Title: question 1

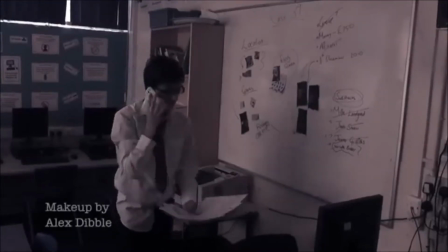495s
This office scene conveys quite a few aspects and key information about the film,
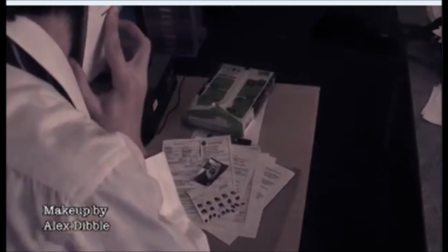501s
one of these being the historical period the film is set in.
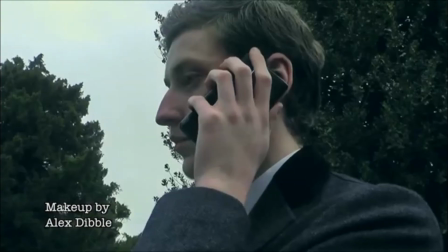505s
This is displayed with the computer and the use of the mobile phones. Cross-cutting is used to show the conversation between the two men.
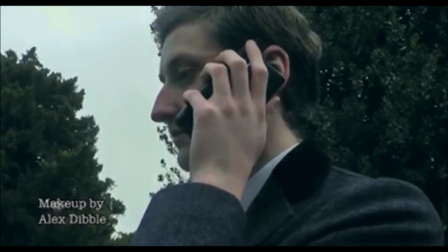514s
The information given is meant to be private, but is allowing the audience in on the information given.
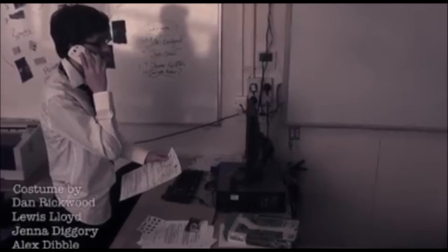520s
The use of photographs are a part of the codes and conventions of the thriller genre.
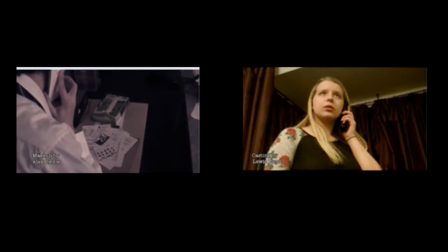526s
We also use this to create a link between the pictures and the later displayed female. Once the conversation is over,
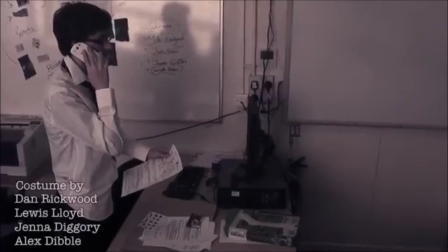536s
a close-up of Walter's feet is used to reflect the progression of the investigation along with the determinations to get somewhere.
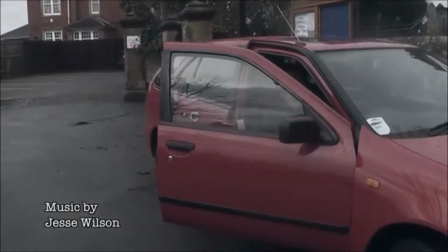543s
The car also shows the historical period, as it is a modern-day technology used in a normal day-to-day life.
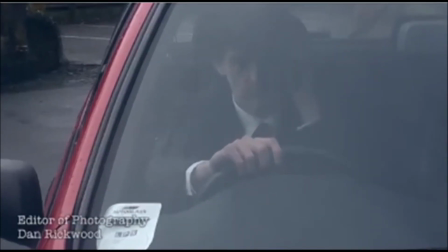551s
A mid-shot is used as the detective sits in his car. The scene then cross-cuts again to a close-up of the phone ringing. This allows the audience into who the character is calling.
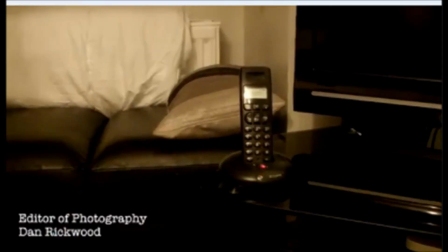563s
It is then revealed to be the woman in the photographs seen before.
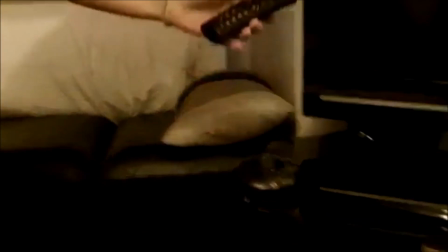567s
This displays the use of mistaken identity or doubling of the character's personality.
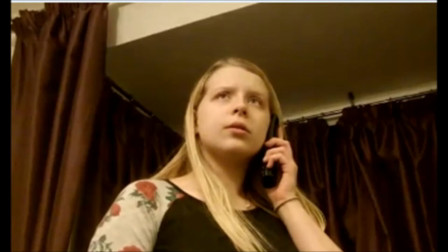575s
This was used as a coding convention of the thriller genre and to create questions on behalf of the audience. It is revealed that the main character that is working for the police is also helping the criminal they are trying to catch. The use of this storyline would be an appropriate match for the title Two-Face.
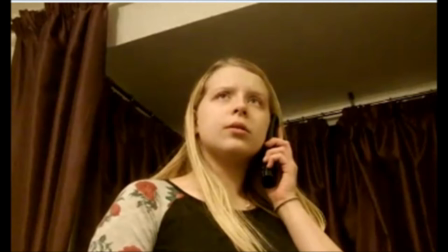594s
It also causes the audience to question if the main character is a good person or a bad person.
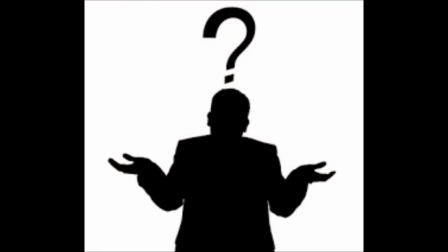603s Get out of the house.
Different opinions are shown through the eyes of different characters.
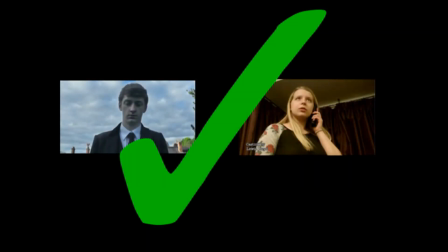609s
He is seen as a hero to the woman, but is a backstabber to the police force. This also implies he is two-faced.
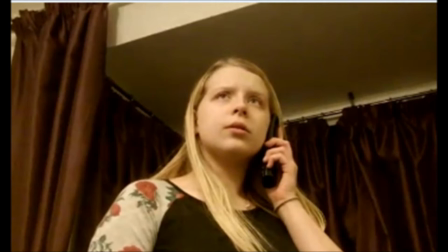618s
The shot is taken from the phone and is followed up as it reaches the woman answering it. This shot is on the screen for a long period of time to allow
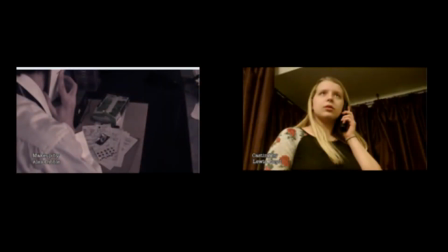631s
realization to who the character is and to hear the added foley of the detective's voice over the phone. A match on action is then used as the character drops the phone and leaves the room.
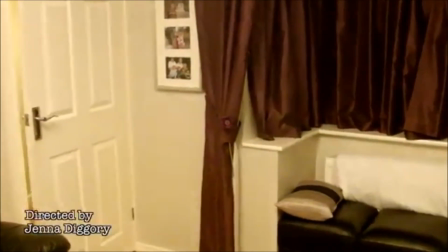642s
The crosscut then goes back to the main character and he drives off in a low, wide shot.
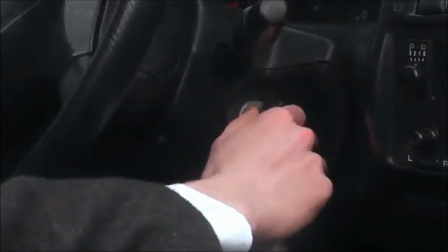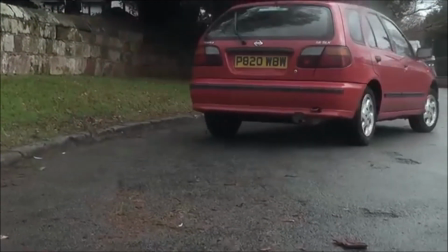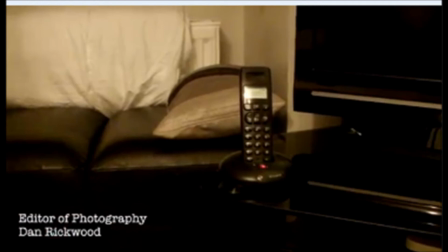657s
Through the duration of the opening, we decided to use credits to give credit to those that were involved in the making of the opening. We decided to put these on the left side of the screen as we felt it challenged what would usually be seen as the credits put on the right hand of the screen,
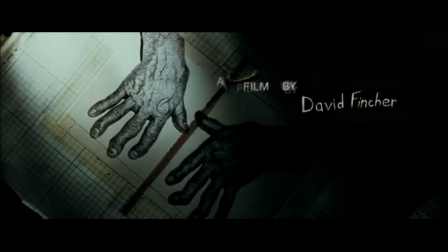676s
as seen in the opening of Seven.
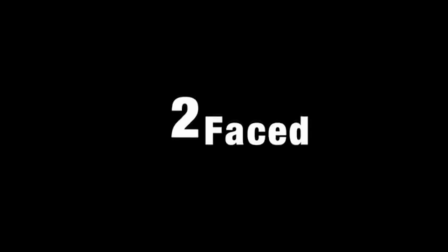679s
We also decided to put the title of our film at the end of our opening rather than at the beginning. This is to challenge what would usually be found in the opening of the thriller films.
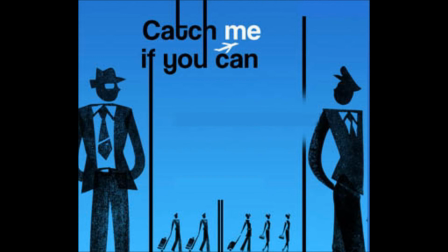691s
Some films like to put their title in the middle of their opening, such as the film Catch Me If You Can.
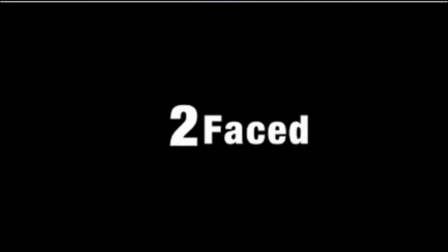697s
We also kept the colour scheme of black and white as it is a coding convention of the thriller genre.
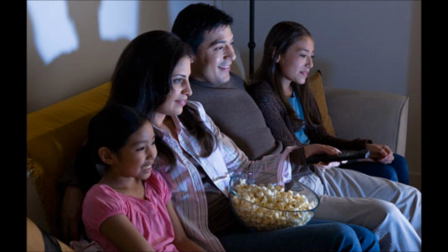704s
Upon developing the ideas we were given and the feedback in the progression of making our film,
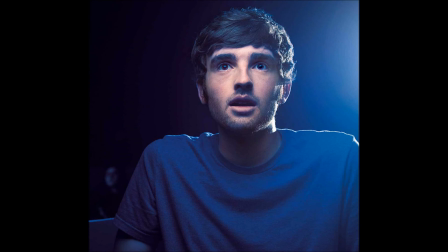710s
we feel we've successfully succeeded in conveying the narrative to the audience.
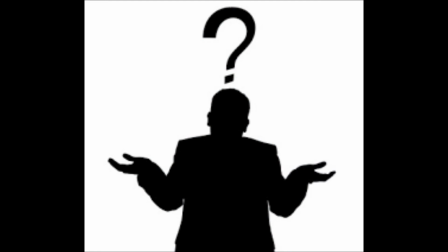715s
We have left the audience asking questions such as why was the lady being hunted, why was the daughter killed, and why is he helping the criminal?
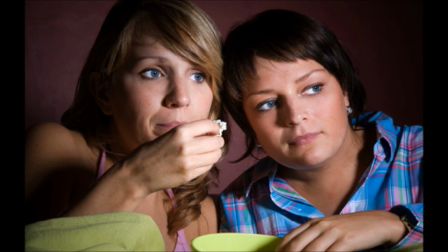723s
Doing this makes the audience want to continue watching the film, rendering our production a successful thriller film.